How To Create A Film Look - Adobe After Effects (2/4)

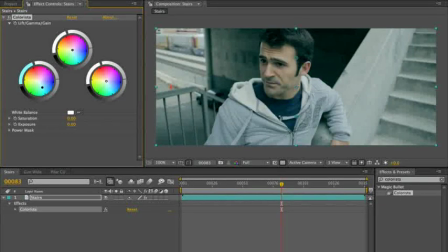you move one of these wheels in one direction, so for instance the shadows towards cool and the highlights in the opposite direction towards warm. Now notice something cool that happens. Eric's face gets a little more distinctly flesh-colored, whereas the background starts disappearing into this sort of
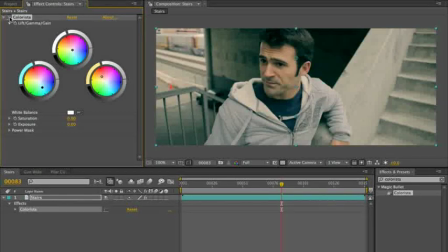low-saturation version of this teal color. So I'm just going to toggle the effect off so you can see the before and the after. So just with those simple pushing and pulling of the shadows and the highlights, or the lift and the gain,
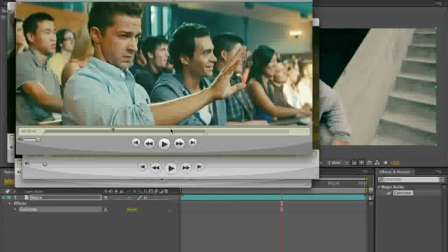we're already maybe just a little bit closer to a Transformers look here.
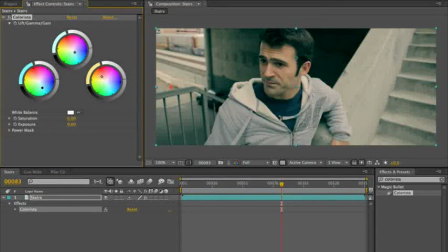But we can go farther. We can actually even introduce a little bit more of that bluish teal color into the midtones, and then fight back even harder with the highlights. And then in order to create contrast, we're going to brighten up highlights,
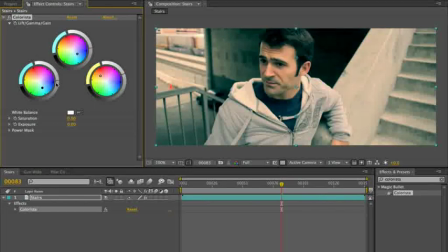darken down, crush a little bit of black, and now we're going to go into saturation. We're just going to juice it.
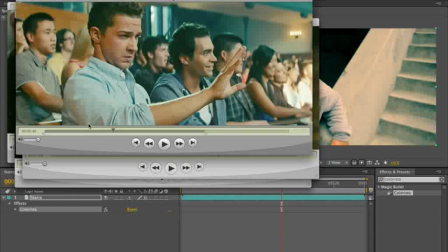And now if we go back to, all right, well, maybe we actually juiced it a little too far.
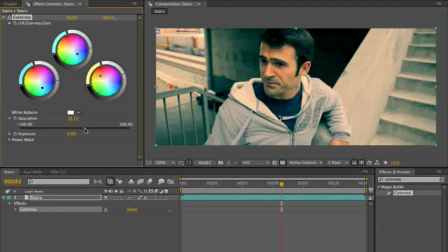It's good to know there are limits, even in Michael Bay's world. Okay, so how are we doing? We have a pretty good Transformers look. Maybe our shadows could be a little more on the blue side. And that, you notice I adjusted that. I have to fight back with the highlights, otherwise Eric starts looking a little funny.
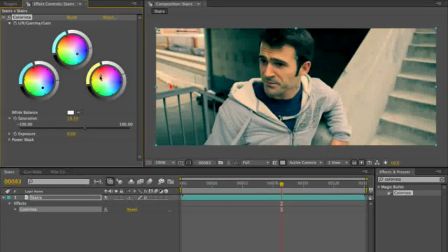So it's easy to see why a colorist wants to have their hands on all of these knobs at once and moving them all in concert with each other. That's going to make your life a lot easier. I wish I could give that to you in Colorista, but I don't have the power to do that.
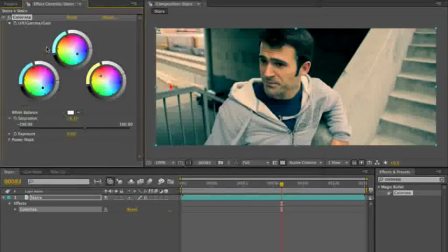So you're going to have to do the best you can with just nudging them one at a time. All right, so now we've gone from this shot here with no color correction on it to sort of a Transformers look. And you know what else?
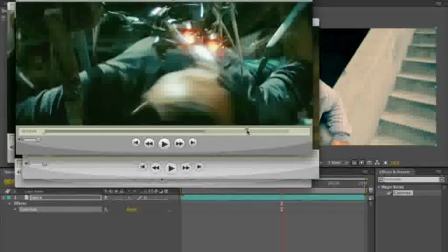The other things you'll notice throughout Transformers is that there's a lot of manipulation going on in the DI phase.
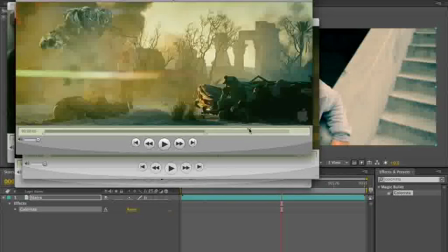And there's a lot of creativity and fun being had with the effects in the DI.
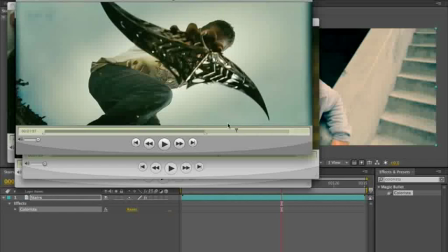And like here's an example of a shot where you might feel like you almost see sort of a bright rectangle around Shia here. And in fact, you would be not wrong to think that. Neither Stefan nor Michael Bay are shy about using their power windows.
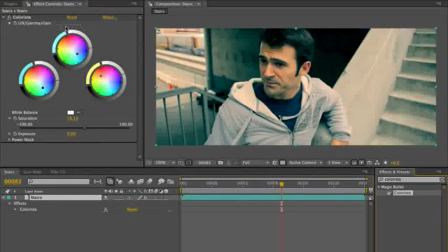And one of the things that people sometimes ask about Colorista is, you know, can you actually
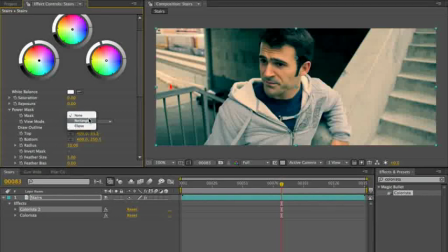do anything with only a rectangle and ellipse as your only form of color controlling where the color correction is applied,
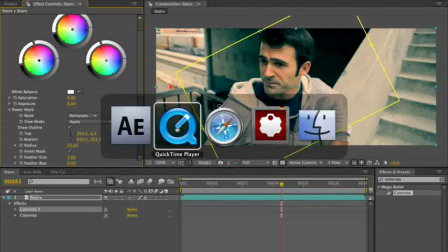and I'm going to go ahead and say that if you think that the color correction in any movie that you've seen recently is any good, then
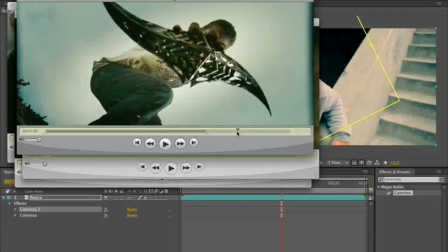you've proven to yourself that squares and circles are enough to do good color correction,
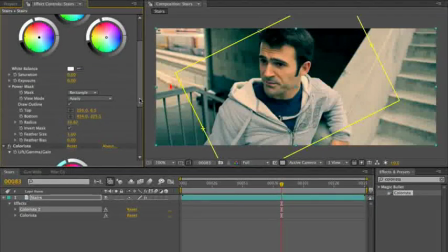because in fact that is all that DaVinci has. It's not entirely true. The Resolve has a little bit more than that, but almost no one ever uses more than just the square and the circle. So just for fun here, I'm going to do something that I've seen done a lot
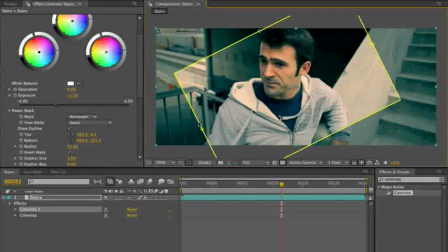in the Transformers movies here, which is to take an odd vignette, not just a normal sort of round vignette, but sort of a customized squarish or roundish vignette, feather it out,
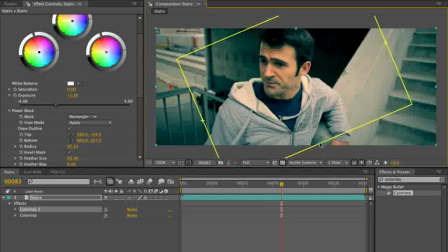and use that to kind of control the light a little bit. We shot this outdoors in kind of semi-uncontrolled lighting conditions. And now that I've darkened down that,
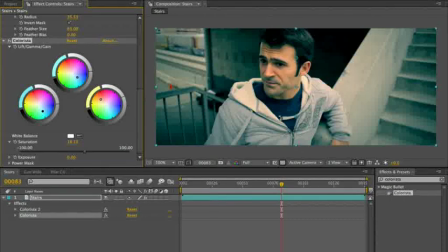I can maybe go in here and brighten up the highlights around Eric just even a little bit more to really pop him out there.
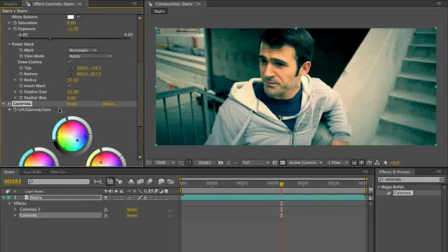And now we'll turn all the effects off before and after.
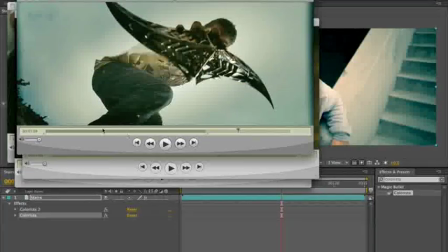We've really gone crazy with it, and we've really created a sort of Transformers-ish kind of a look.
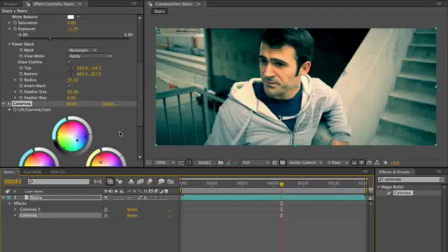All right, so that's Transformers.
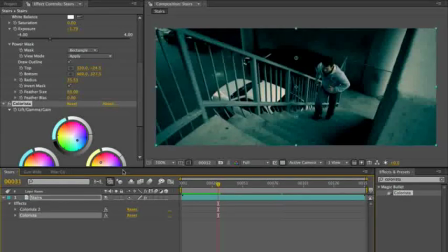Let's move on to almost the polar opposite of that, which is Terminator Salvation.
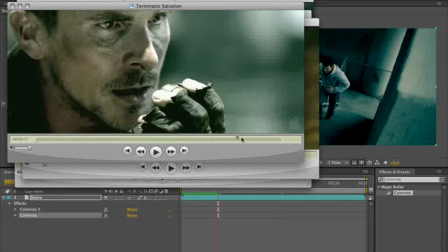So Terminator Salvation is a gritty sort of bleach bypass kind of look.
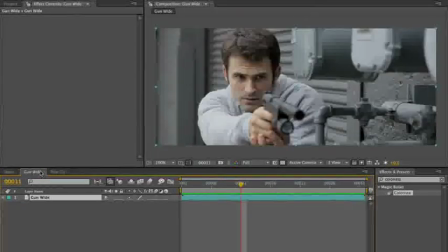And of course, whenever you think about bleach bypass, you probably think about jumping into Magic Bullet looks, where, of course, bleach bypass is just a preset.
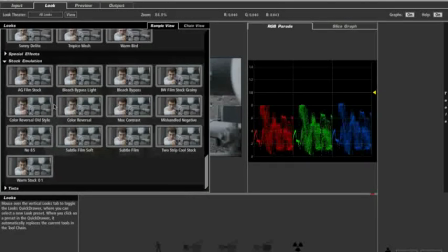And easiest thing in the world is to go in here and grab one of these many sort of
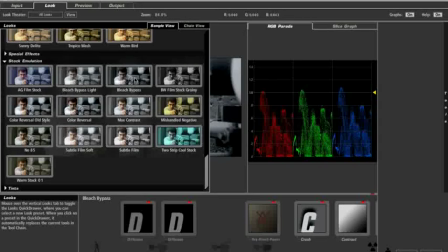presets that are based around bleach bypass.
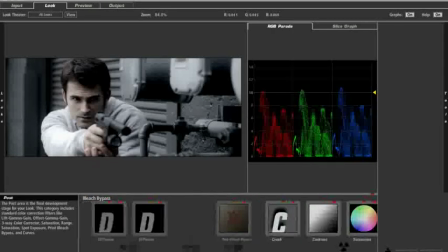But I don't want to suggest in any way that a preset is the same thing as color correction. A preset you know, we've got our bleach bypass here. We've got some diffusion going on.
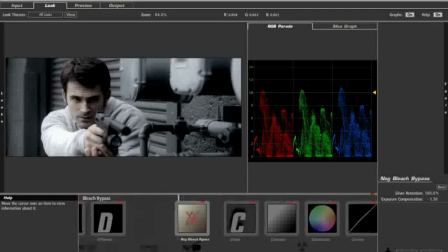A preset is just a starting place. A preset is not something to use instead of color correction. I want to make sure that I say that again for the cheap seats. A preset is not to be used instead of color correction.
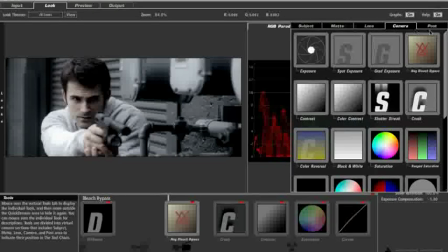But the same color correction that we enjoy
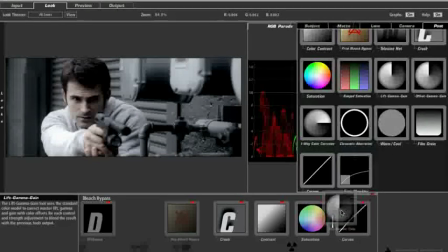inside of Colorista, we can actually use inside of Magic Bullet Looks as well, Lift Gamma Gain.
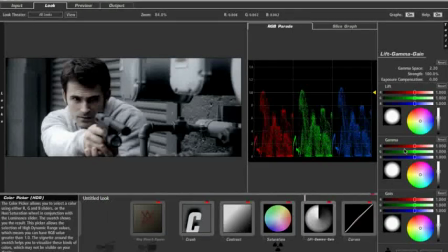So again,
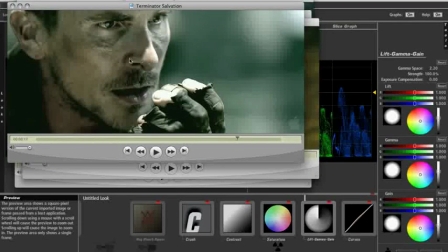looking at Terminator, lo and behold, even though there's very little color in this scene,
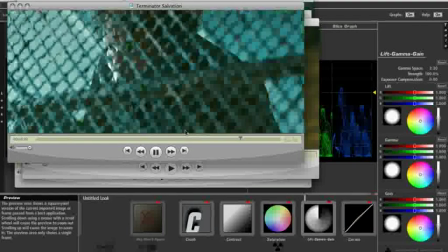and even though it looks like it's been bleached to within an inch of its life,
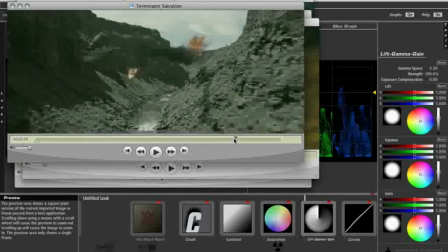everything's kind of in this olive drab, military fatigues kind of color. You know what?
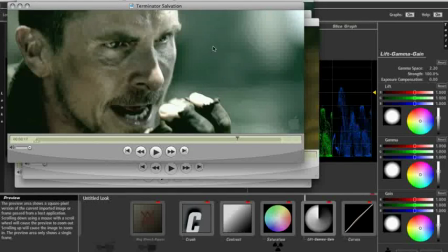Christian Bale still got a little skin tone left in him, whereas the background is this sort of desaturated version of that teal color.
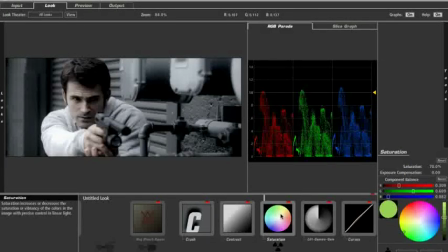So that's why you'll notice that saturation being pulled down is a part of the
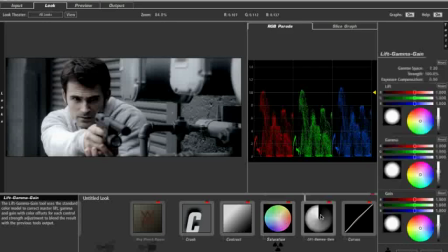bleach bypass preset. And you know what? I'm going to take my Lift Gamma Gain. I'm going to move it in front of the saturation so that no matter what I do with Lift Gamma Gain, I can't override the fact that I'm sucking color out of this like crazy.
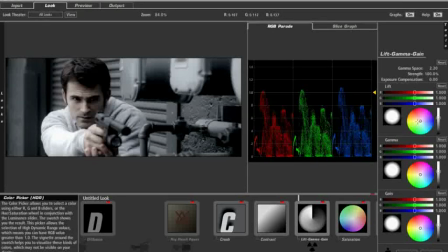So let's go in there and do that same exact formula. Push those shadows down towards teal. Push those highlights up to get some color back in Eric.
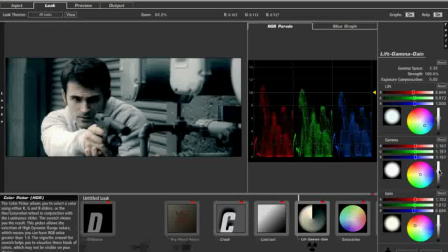Doesn't take much. Maybe just lift up the midtones a little bit because as contrasty as it looks, people are still people colored.
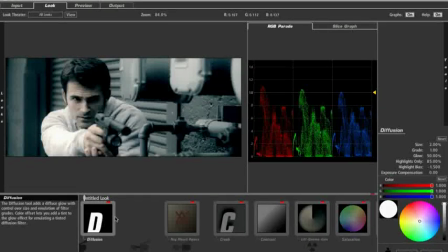Now what's great about this is how the diffusion is working to help us. If we turn that off, we can really see it. The diffusion is not only kind of brightening up the scene a little bit, but it's softening out the light.
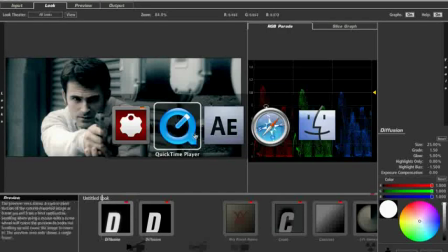And that's actually one of the characteristics that I think you'd be surprised to learn about Terminator Salvation,
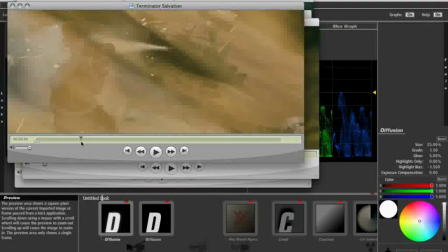is that it has this kind of look where the light kind of bleeds around, and a lot of times there's a lot of light sources in the scene.
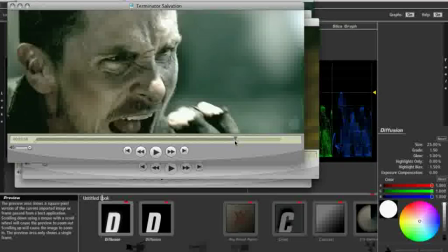And so if your footage has any kind of, you know, in fact, if you look at these shots here, they don't look very contrasty.
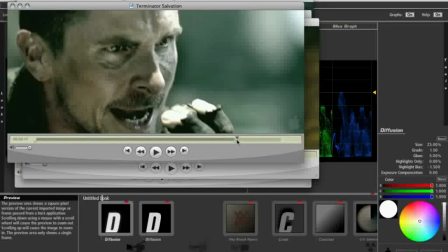You think you're seeing a lot of contrast in this movie, but in fact, you're seeing a pretty big sort of diffused kind of wash of color and light.
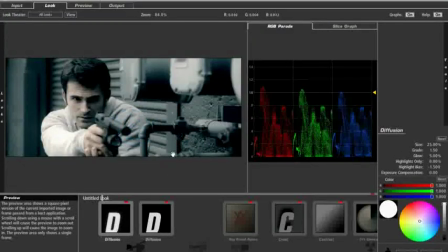So hopping back to Looks Builder, I'm actually going to expand the size of this first diffusion even more to really emphasize that.
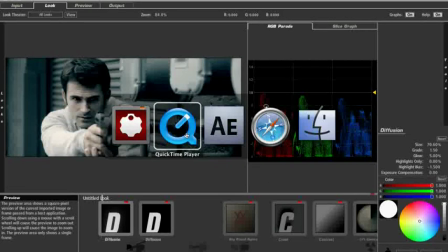And just popping back to my reference in QuickTime, I'm seeing a lot more green in those shadows there,
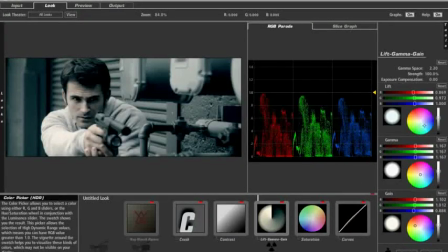so I'm going to go ahead and pop over to Lift Gamma Gain and pull my shadows more towards that sort of olive drab color. Now again, based on my theory, I never adjust the shadows without also adjusting the highlights. That causes me to roll highlights around a little bit more to get a little more color back in there.
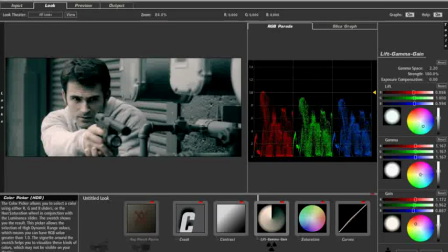I still haven't gone green enough. Well, I'm going to bring gamma into it. I'm going to push those midtones towards pure green. In doing so, I'm getting a lot of extra saturation in there. That's one of the things to note.
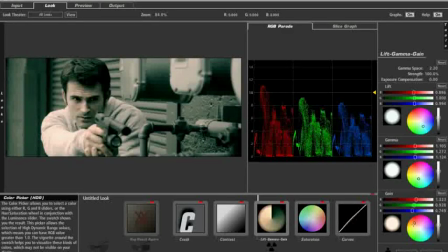I'm going to let those highlights stay a little bit yellow. Now I'm starting to get that green color.